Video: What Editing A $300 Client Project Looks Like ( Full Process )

Now for this scene, I got inspiration from After Magics on Instagram.
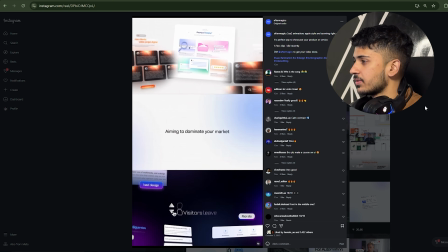[5:38]
So I got really amazing idea inspirations from him, and you guys can check out yourself as well if you want some inspiration for your own animation ideas.
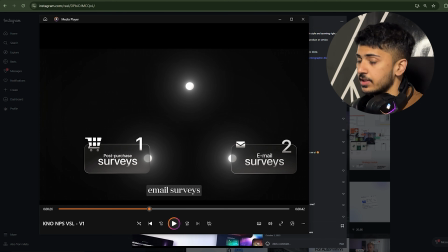[5:45]
And overall, just describe about the points which the speaker was mentioning. And yeah, just described about the points which the speaker was talking about in the video. And yes, that was the idea for this animation.
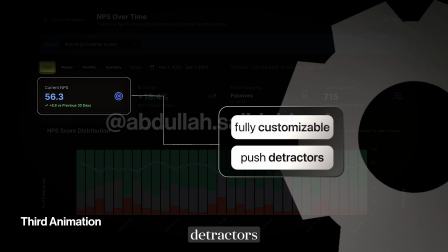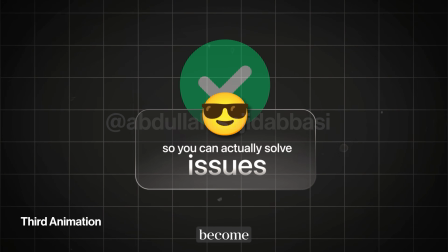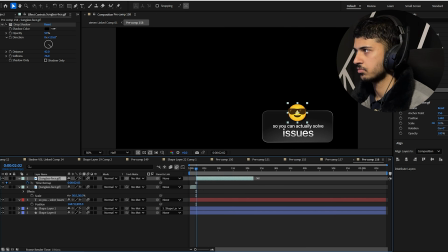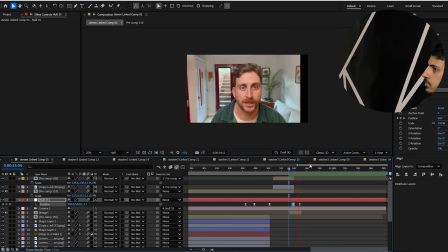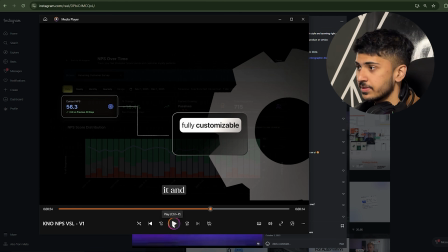[6:20]
Okay, so for this animation, I actually got a screenshot from the client itself, where my focus was to just describe about what their software is actually doing. And yeah, I added some text boxes and added some visuals to make the overall scene look engaging.
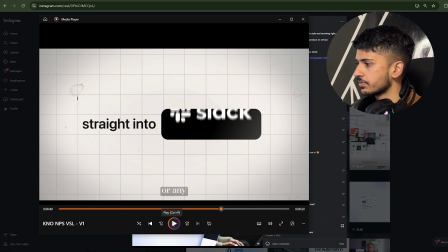[6:30]
Like, did not get any specific areas from where I got this animation from, just was focusing on just making the viewer understand what the speaker was just trying to say. And that was my goal and idea behind this animation.
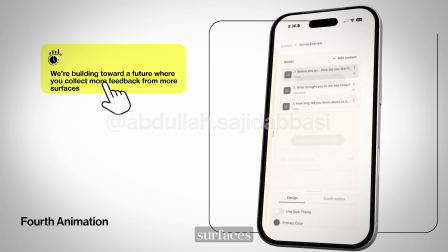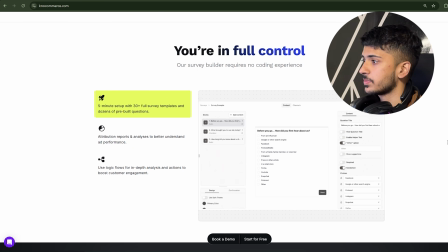[6:49]
For this scene, I got the inspiration mainly from their website itself, which you guys can see from here.
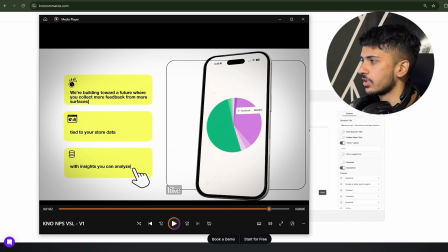[6:54]
And I just used an iPhone 3D model and along with the pictures from the website itself and used it to create this scene.
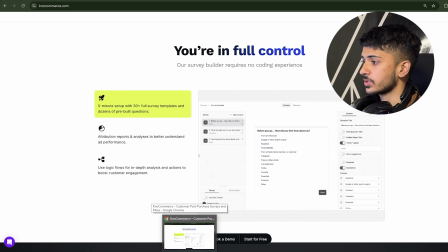[7:02]
And yeah, that was like the idea behind it.
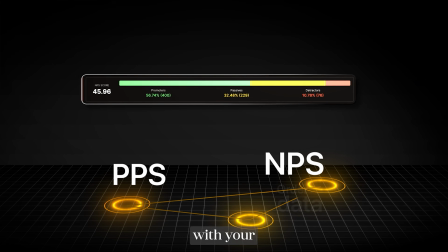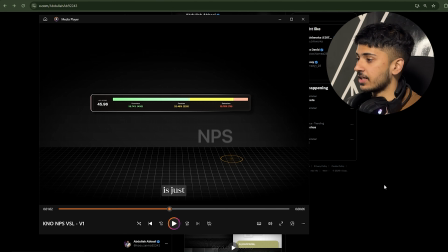[7:10]
So for this scene, I actually forgot to create a time lapse, but I'll be still doing a breakdown of the animation.
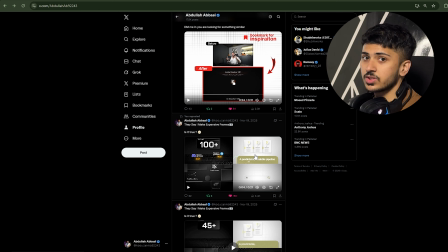[7:14]
So this animation was actually previously made by me for another project. So what I did here was just reuse the same animation for this project as well.
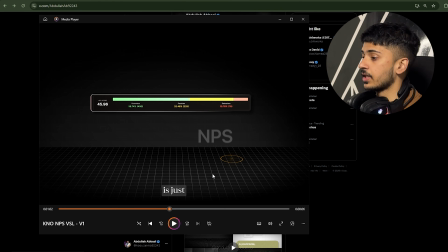[7:21]
And also with one screenshot which I got from the client himself, I used it, and overall this is how the scene was actually created. And now it's time to show you guys the complete final result which was made.
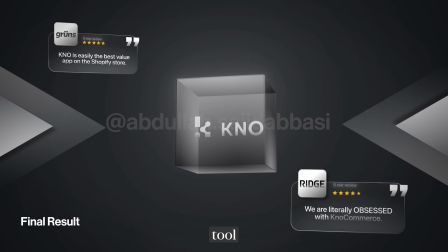[7:30] You've known us as the go-to post-purchase survey tool trusted by over 6,500 Shopify brands.
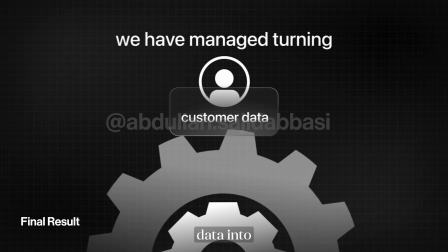[7:36] For years, we've mastered turning customer data into actionable insights you can act on immediately.
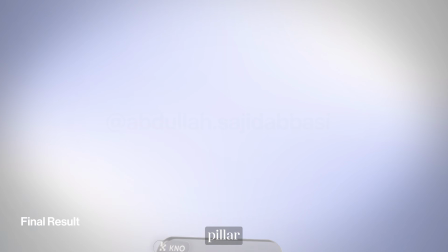[7:42] But in 2026, we're going bigger. We're adding a new pillar to the customer insight stack, no Net Promoter Score or NPS.
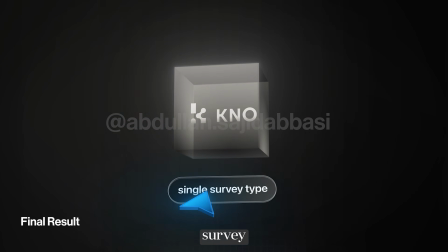[7:50] This expands No from a single survey type to a full customer feedback suite.
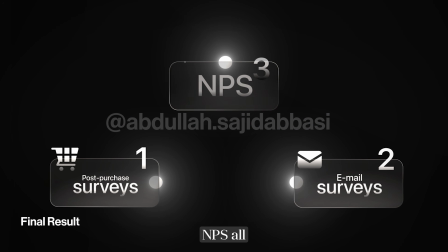[7:54] Post-purchase surveys, email surveys, and now NPS. All in one place, all connected to your store data.
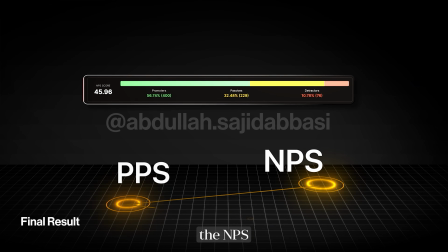[8:01] An NPS score alone is just a number, but NPS combined with your post-purchase survey and order data,
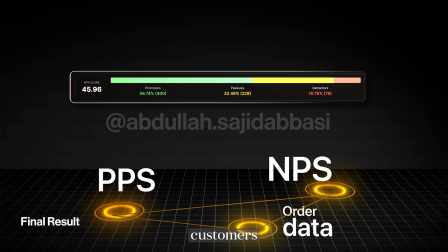[8:07] that's a single source of truth about your customers to inform your entire sales funnel.
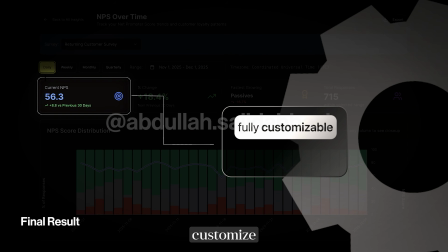[8:12] Send NPS at the right time, fully customize it, and push detractors straight into Gorgias,
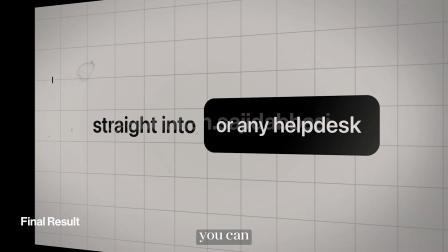[8:18] Slack, or any help desk you use, so you can actually solve issues before they become problems.
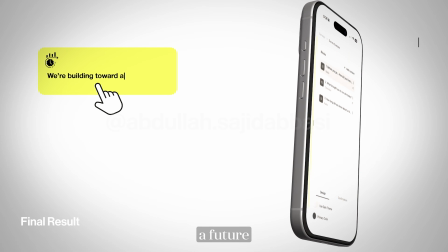[8:23] And that's just the start. We're building towards a future where you collect more feedback on more surfaces
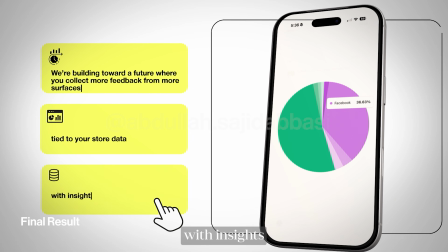[8:30] tied to your store data with insights you can analyze like never before.
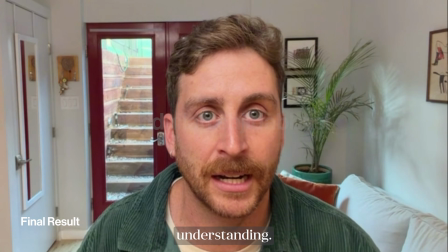[8:34] Welcome to the next era of customer understanding. Let's get to work.
So there you have it, guys. The video is all completed. Hopefully you found the video valuable. And yeah, I have recently created a deep tutorial of how you can create this animation, which you guys can see on the screen right now.
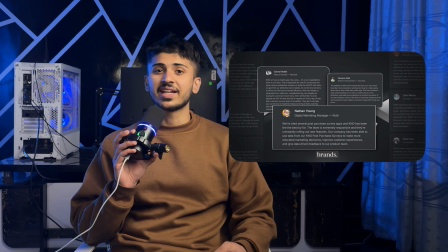[8:48]
Hopefully you found the video overall valuable. Don't forget to like and subscribe to our channel so I can create more videos like these. Hopefully talk to you guys soon.